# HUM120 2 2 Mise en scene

Cinema is a visual medium. Much of the way we tell the story is through the use of visual language. What the actors say on screen is very important for our story, but in many ways, their dialogue is less than half of the clues we need to decode the full depth of our film. Much of the greater meaning of any movie lives in the visual details. We organize the visual language of cinema through the use of mise en scène.
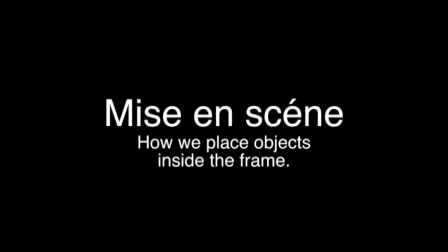(0:31)
Mise en scène is the concept we use to refer to the way we place objects inside the frame, to create meaning for the viewer. As human beings, we are meaning makers. Our social worlds are full of symbols that stand in for larger concepts. We function with a kind of visual shorthand.
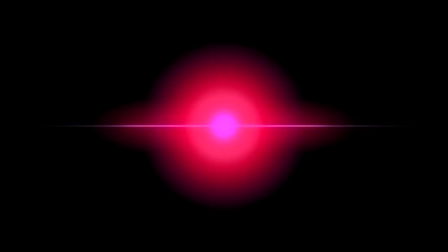(0:54)
For example, we understand that when a traffic light turns red, we must stop. So the color red symbolically represents the command, stop. Cinema takes advantage of our collective understanding of various symbols and uses them to create the rich experiences we call movies.
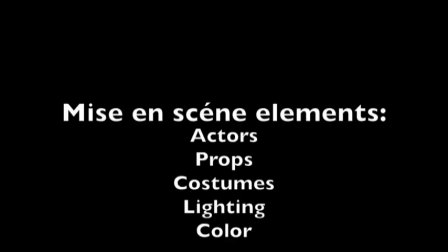(1:17)
The mise en scène of a movie has several elements, including actors, props, costumes, lighting, and color. Through these elements, we can convey a tremendous amount of information without the actors ever uttering a single word. Look at the image here. What do you see?
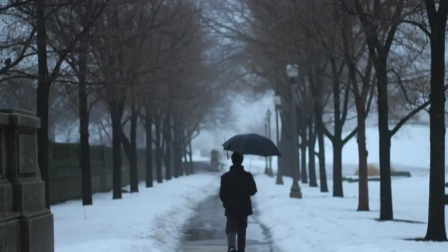(1:42)
In the image, we can see that our character is walking through a park, a public space, in what seems to be a large city, given the large space and ornate lamps. The season is winter, and it must be snowing or raining because he's carrying an umbrella.
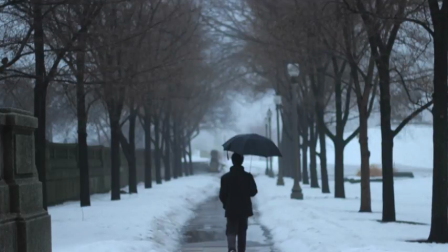(2:02)
By the accumulation of snow, it's been winter for a while. We suspect our character is male, given the stance and attire. We also know our character is important because they are right in the center of the frame. They are alone on their walk.
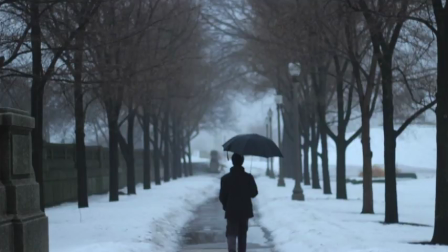(2:21)
We could use a shot like this to convey solitude, thoughtfulness, or a character's journey toward new experiences. The tone is subdued. There are no bright colors, which could also tell us a great deal about our character's state of mind. Mise en scène allows us to speak without words. Mise en scène encompasses the most recognizable features of a film, the setting and the actors. It includes costumes and makeup, props, and all other details which characterize the space within the frame. The term mise en scène is borrowed from a French theatrical expression,
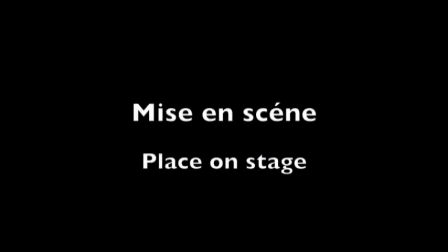(3:10)
meaning roughly, place on stage. In other words, mise en scène describes the objects within the frame and how they are shown or arranged.
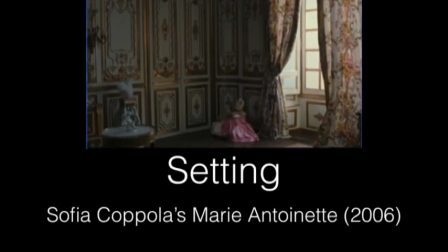(3:25)
Setting creates both a sense of place and a mood, and it may also reveal something about a character's emotional state or internal world. Setting can be entirely fabricated within a studio, or it may also be found and filmed on location.
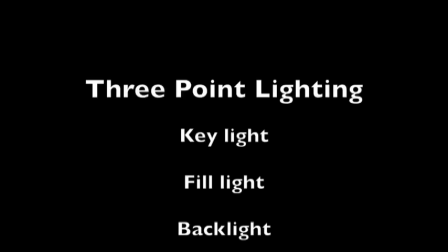(3:47)
Three-point lighting consists of a key light, a fill light, and a backlight. This arrangement provides even illumination of the scene and is the most commonly used lighting scheme in a typical narrative film.